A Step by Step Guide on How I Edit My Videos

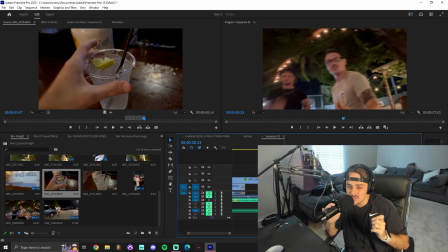So after you've done your rough cut, then you can sort of do your animations or your zooms, right?
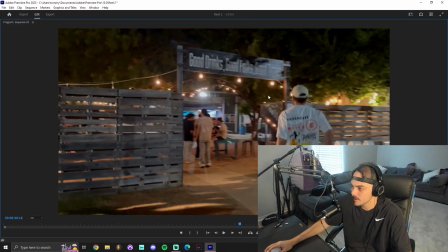So within these footage, you can kind of already tell that this footage is zooming in. See how it kind of zooms in there?
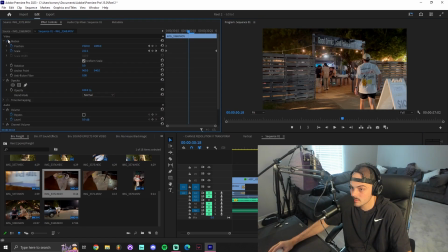It's kind of hard to tell. But I can even take off the effects real quick. Don't worry about it getting smaller.
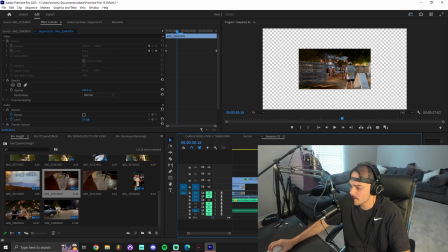That's besides the point. That's not what I'm talking about. That's just me reframing. But you can see right here, if you look closely, it's not zooming in. Right? We're just walking into freight. But then, if I turn the effects on, obviously it got bigger.
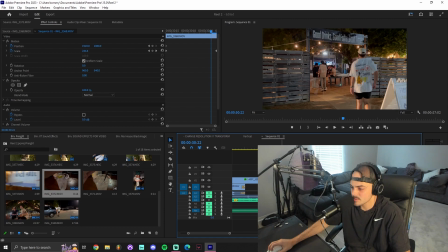That's, again, not the point. It kind of zooms in a little bit. Very subtle thing. Not the biggest deal. But again, it's these little things that make edits like this kind of fun, pleasing to the eye, and it's kind of what catches people's attention.
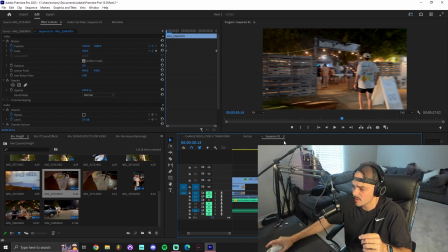So another sort of minute thing that is very important to keep in mind. So anyway, so right, we've made our rough cut. Now it's time to make our zoom. So essentially what I'm doing is I'm going through each footage, seeing, hey, should I zoom in?
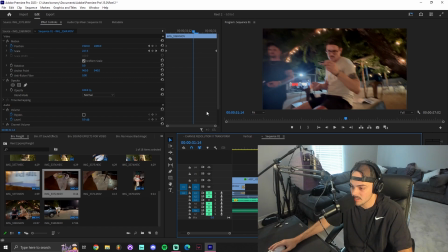Should I reframe? Should I make, something stand out that isn't? That's literally all I'm doing. So what I would do is I would go to a shot like this, go to the very beginning. I would set keyframes right here, and then I would go scrub a little further, and I'd zoom in a little bit, and then I set a keyframe.
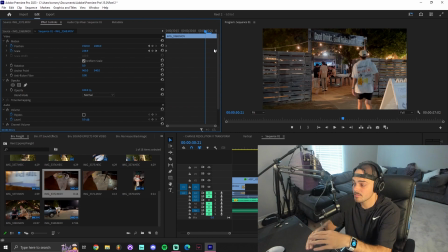That's what this one is, and I'll just drag it to the end so we have that zoom effect. I'll do that for all of the footage that I want, and then I move on to the next step, right? So actually, I wanted to add an ambience sound effect. So audio is actually so important in videos like these.
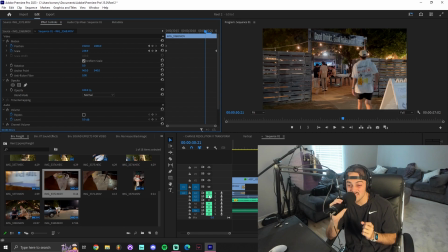Audio is kind of what makes your videos stand out. It's what makes your videos like entirely look professional. And I know it's weird to say audio makes your videos look professional, but I promise you that's just how it works. Don't ask me why. That's just like human psychology. If something sounds really good, it looks really good.
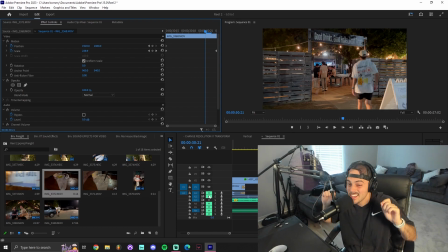That's just how the human brain works. If you don't like it, I'm sorry. Get with the program.
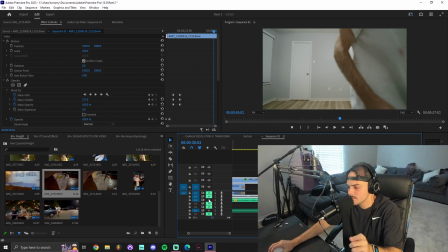So the first thing I did is I added this ambient sound effect, and I'm actually going to take off the music to really kind of show you all what I did. So ambience, what is ambience?
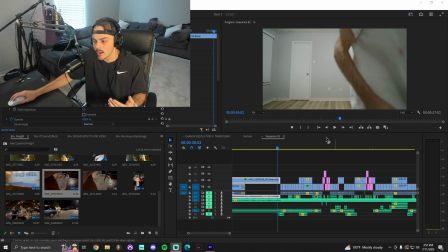Ambience is literally just sound of like the atmosphere, right? So like wherever you are, ambience would be the noise that just naturally comes from that specific spot, location, or venue.
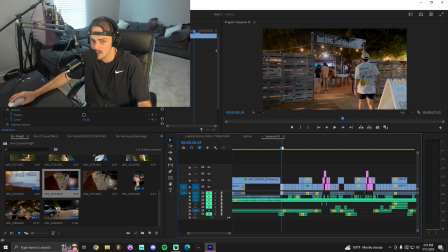So for instance, right here, we're at an outside bar, right? So I literally went to Google or YouTube and I just searched like outside bar ambience, right? And this is what I got.
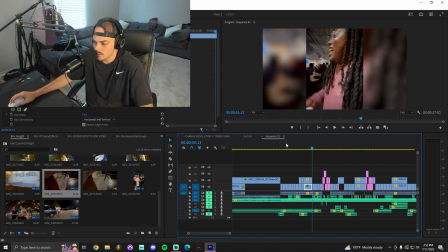It just makes it sound like we're outside at a bar. Super simple, not complicated. One thing to note,
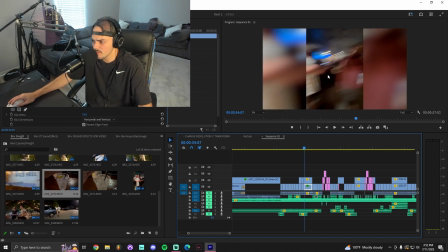so right here, when we're in sort of like the main sort of like hub of the bar, there's going to be a lot more people around, so the bar sounds are going to be louder.
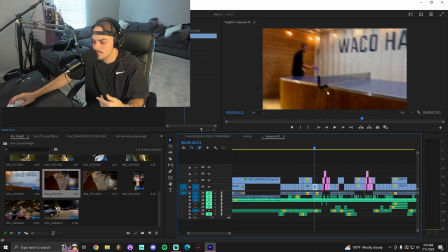Whereas here, we're sort of more on the outer perimeter of the bar. There's not as many people, so I actually turned the volume down right there for the ambience.
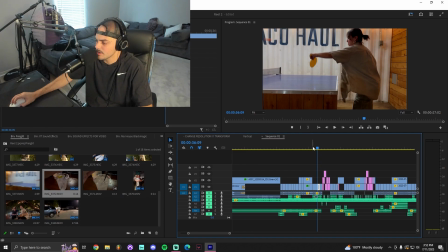It's a very short, subtle thing again,
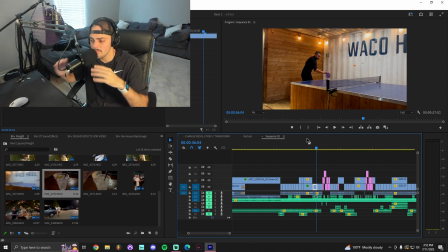but it's just those little things that make these projects even that much better.
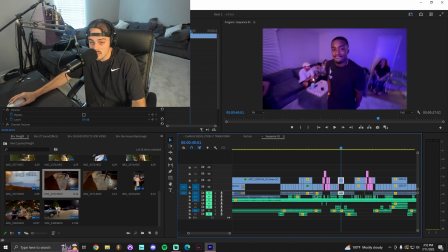Next sort of thing, the ambience, when I went back into my house, I changed it from the outside bar. I searched for an indoor bar ambience. Right, so a little different sound. You can hear the echoes from the indoors, right?
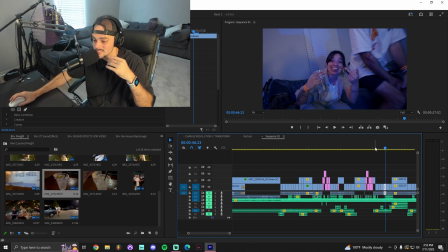When you're outside, there's not as many echoes because there's not as many things for the sound waves to bounce off of, right?
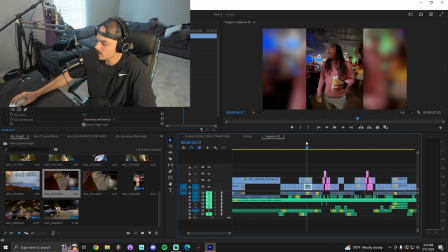So you can hear the difference between the ambiences right here. We have the outdoor one, and then we have our indoor one.
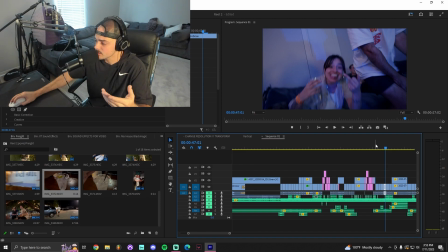Just a little different sound. I'm adding it to the video to give it a little more life, right? So now we have the music, we have the ambience, and then last thing is just adding like sound effects. This can take a long time. You don't have to go crazy like I did with it, but it was kind of fun.
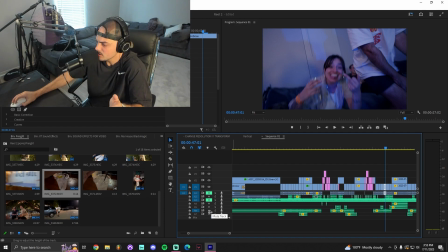It's just something that I wanted to do. I haven't done it too much. So now I'm actually just going to play the video with just the sound effects so you can really get an idea of like what I'm talking about,
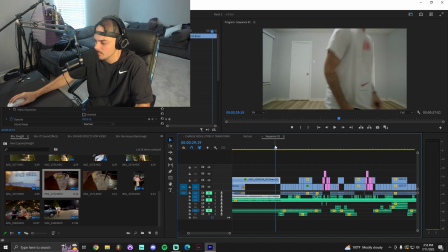what specifically I'm adding in, okay?